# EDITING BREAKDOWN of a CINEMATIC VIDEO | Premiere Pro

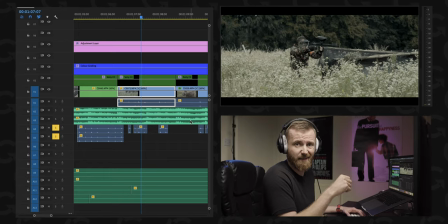I just used internal microphone, which is very rubbish, but then I work in post-production to fix a bit of the sound and then add them one on another one.
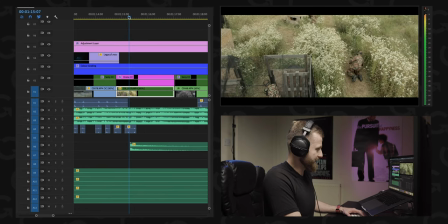And yeah, look, it sounds good to me. Funny story with that scene, it looked like one of our soldiers got shot. I think this young lad probably tripped over, but I thought like, well, it will definitely add to the epic part of the story.
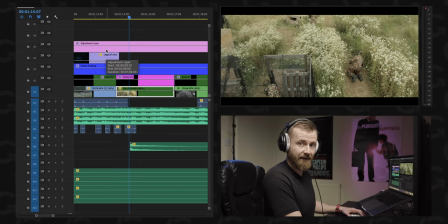To highlight this element, I use reverse riser. So actually start with the going up and gradually slowing down. Here to this one.
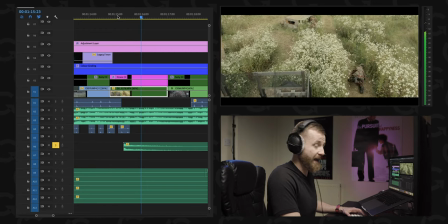We hear like explosion and then it's going gradually.
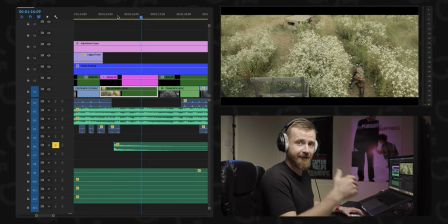It's just the subtle tone at the back adding to the music to make it more pleasing.
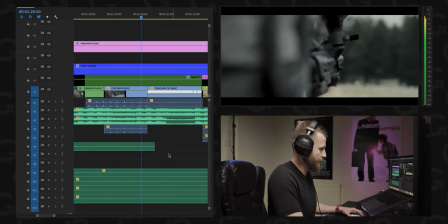More shots.
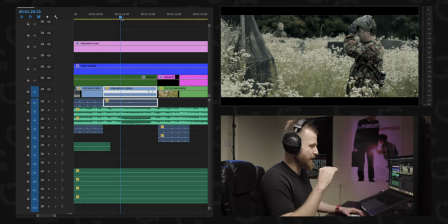The music itself, it had like the long singing pose.
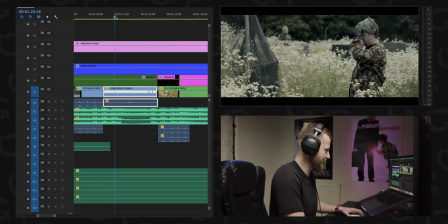I don't know how to actually call it. The moment when the vocalist is doing fight.
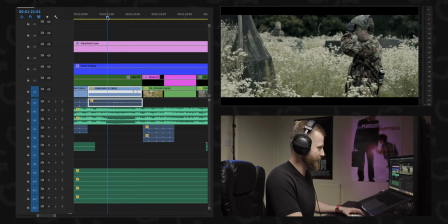I decided to use that single frame when one of our brave soldiers, did I mention they were brave? Yeah, to be honest, I don't know whether you were part of the paintball game. If you got shot with that bullet from short range, I can guarantee you, it's super painful.
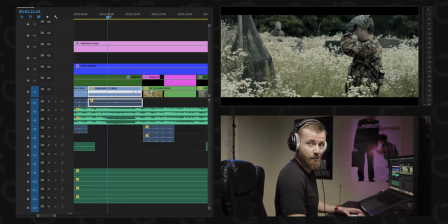I've seen some tears, I didn't record them, but it can be heavy. Coming back to editing, this beat when our vocalist is singing fight.
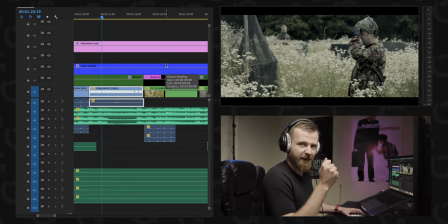I'm using this beat when our soldier turning back and put the boom
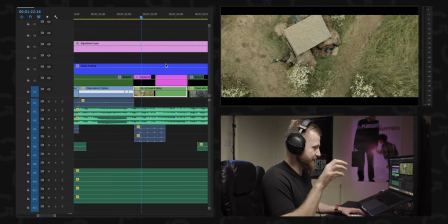helmet on and I synchronize it to the beat, carrying on with the fight.
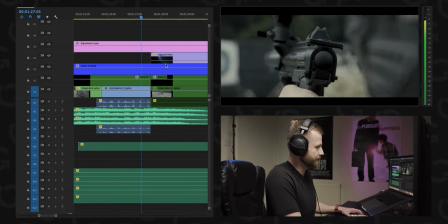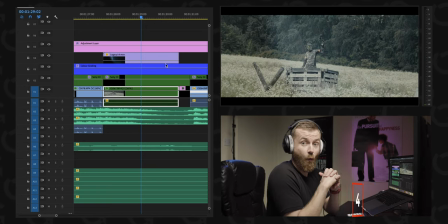And this is one of my favorite shots. Top two, I believe, because we reach our climax, we saw our battle in the climax, and now we are going, we are falling down to resolution.
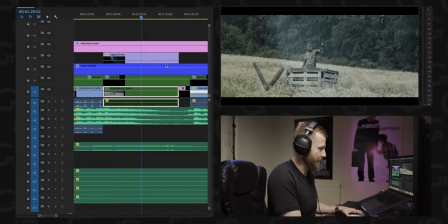And for me, that was the best ending of the story. Two facts, I don't know if you pay attention, you will see two pieces of wood in the shape of V like victory.
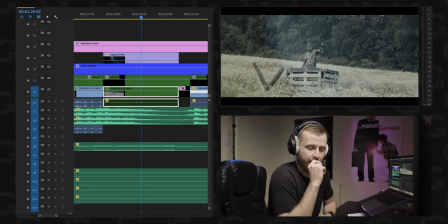It was pure coincidence. But if you're on the set and you've got the set designers, a lot of things which you register on your subconscious level, it's specially designed.
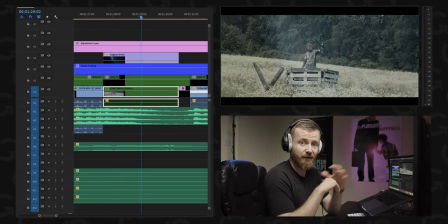To be honest, if someone was about to make this kind of scene, they would probably use wood, if they came up with, to make a V like a victory. And then we see our soldier with his hand up, brain that he won. But actually this guy, I think he lost. But doesn't matter to the story itself.
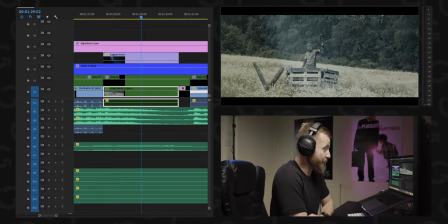He just raised his hand because he won. Another interesting aspect with the visual flares, I use them at the beginning to build up this imagination of cinematic video.
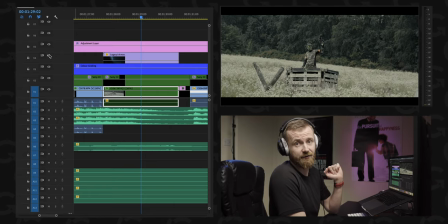I show you this particular scene without the flare.
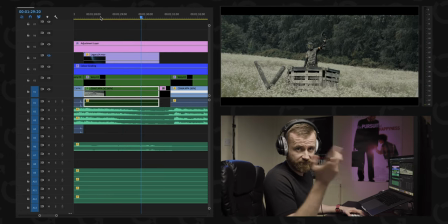It looks okay. The grading is okay. He raising hand. We've got still V there like victory.
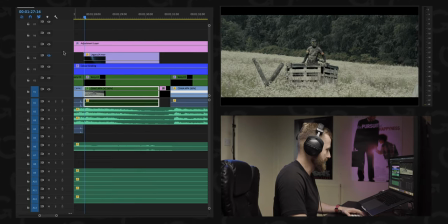But if we add this one right now,
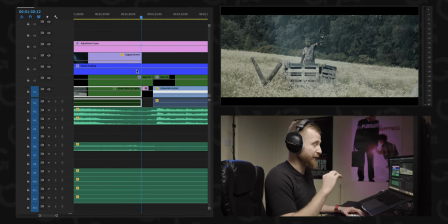a subtle element, and it adds tons of value to this particular frame. A side note, remember not to overuse it. It applies to flare, drone shot, or riser, all kind of effects.
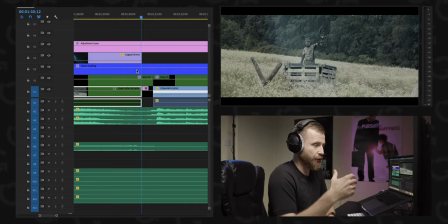All of them needs to add to the story, not overload the story. So I use a couple of flares, all the risers, in the most important part of the story.